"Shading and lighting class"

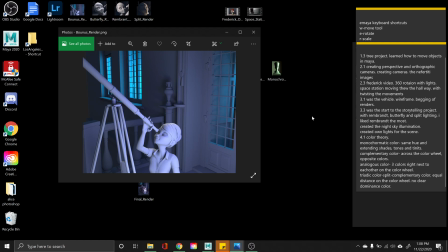3:57 I wanted this one to show like it was kind of back in the corner of the room shining out, and I wanted these to look like they were lights really close to the windows, like maybe just a lamp, a blue lamp.
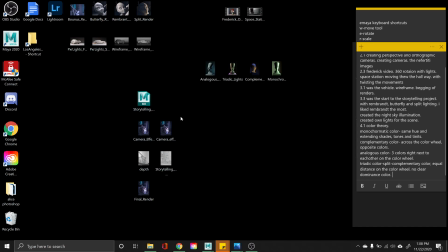4:11 So when I decided to take that and we were going to make the final image, I noticed that when I turned it on,
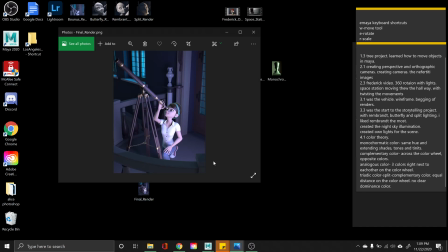4:19 it made her look really white.
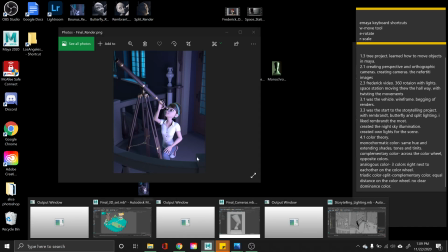4:22 So the light that was down here, I decided I was going to move it up a little bit,
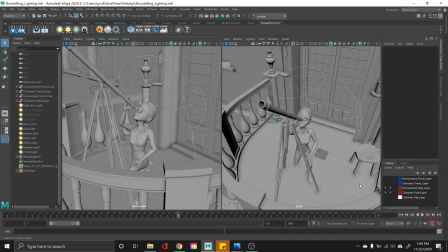4:28 and then I created more of a hue and color contrast so that when it beamed onto her, you would see more of a warm light and more of a skin color instead of like a white color.
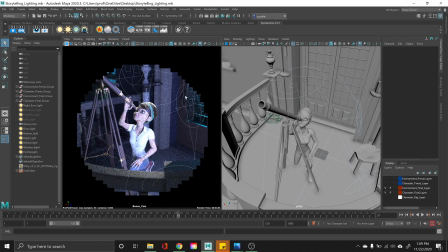4:45 I also decided to take this light right here and add kind
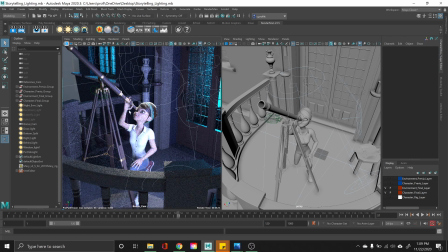4:50 of a green hint to go around her face and around her head and around her arm, just to give a little bit of the contrast to the blue windows here. And then I added another light
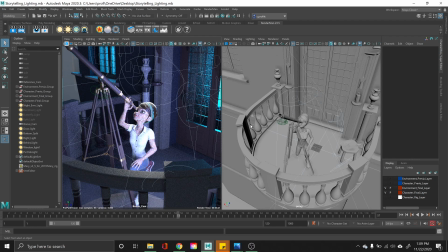5:06 just so that she could have a little bit of a light around her face. So it wasn't so much of a split, but of the Rembrandts, since I definitely like the Rembrandts.
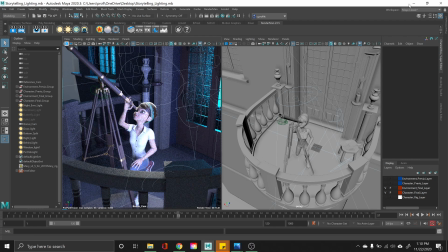5:19 And then in the 4.1, we learned of the colors of the monochromatic color, the complementary color.
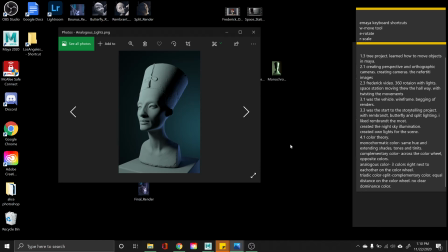5:28 And with that, I decided to go forth and play around with the colors. So in this one, I decided to do a light green, a bluish purple, and then a bluish green here. Thought it accent really well with having the
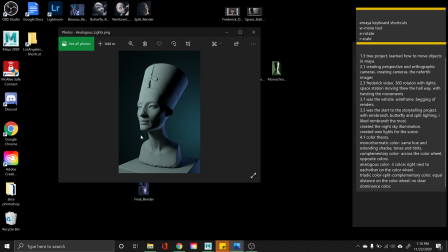5:48 darker color come around the cheekbone and around the shoulder here.
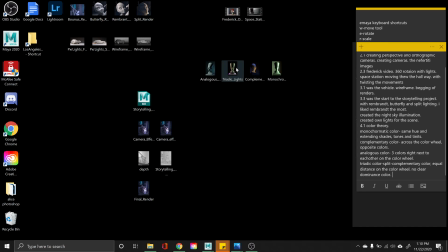5:54 And then in this one,
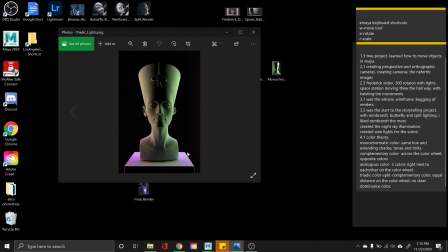5:58 I decided I was going to choose the pinkish purplish light here and then green and a gold color, so I think it accents very well with the dark black background.
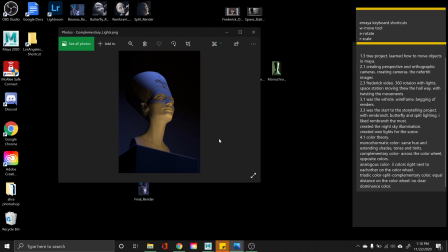6:12 This one, however, was definitely my favorite because I liked the gold matched with the blue.
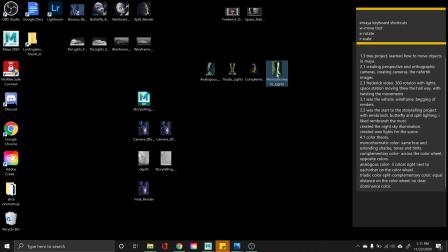6:18 Thought it looked really cool. And then of course with this one, I just played around and tried to make more of the highlights.
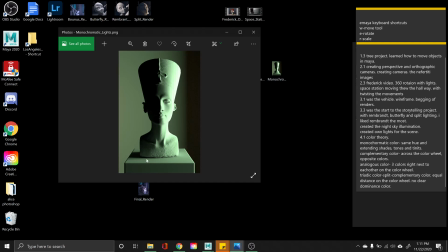6:27 Here, darker shadows, and they're all the same color, just different tint and different tones and a little bit of different shades.
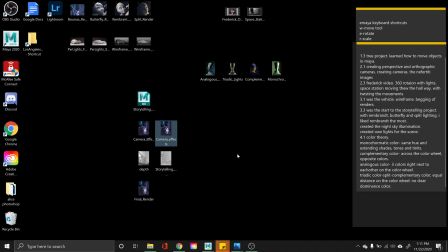6:39 So we did go into Photoshop and we decided we were going to
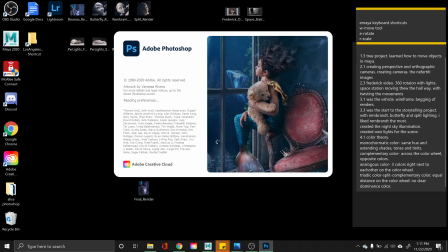6:46 add some more depth into the picture with creating
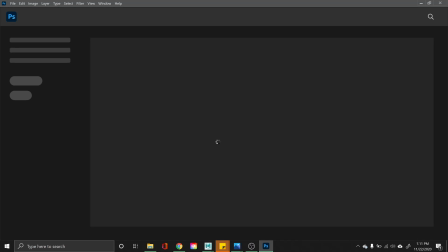6:52 with shades and shadows and blurs.
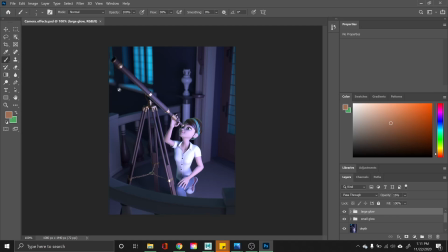6:57 And with the blur, I wanted to blur out kind of the background with the light so it had more of a focal point on her. Blur out some of the door and around the telescope
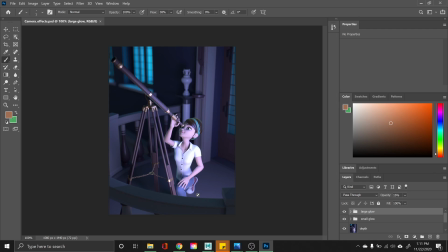7:11 so that you're more focused on her face than you are staring into these bright blue lights back here.
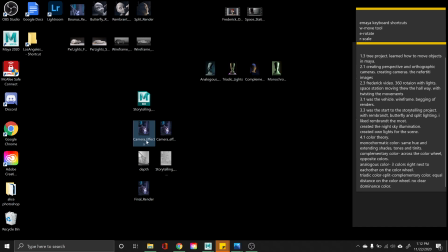7:18 I thought that turned out really cool because I had a little bit, you could tell a little bit of the difference
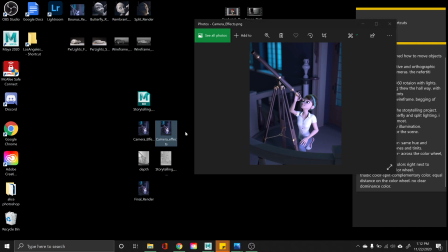7:29 here and then a little bit of the different here. Whoops.
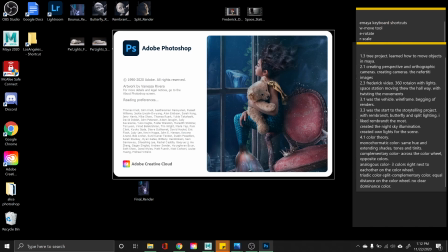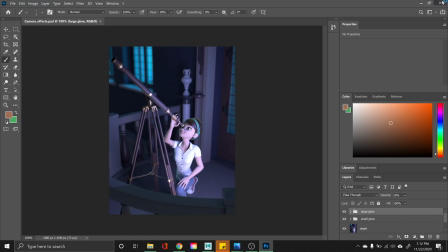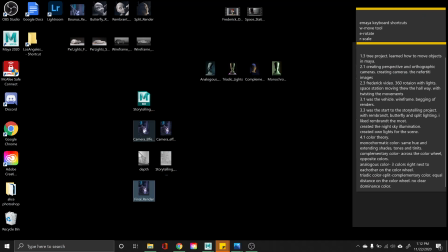7:46 So with the final render and the camera effect, you can see
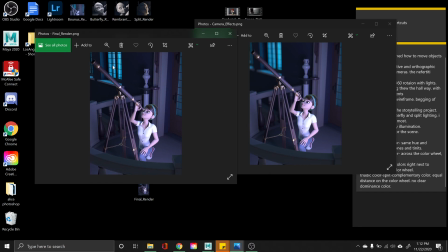7:55 the blur of the lights. You can see the blur of the door. So it just feels like it gives a lot more depth into the image.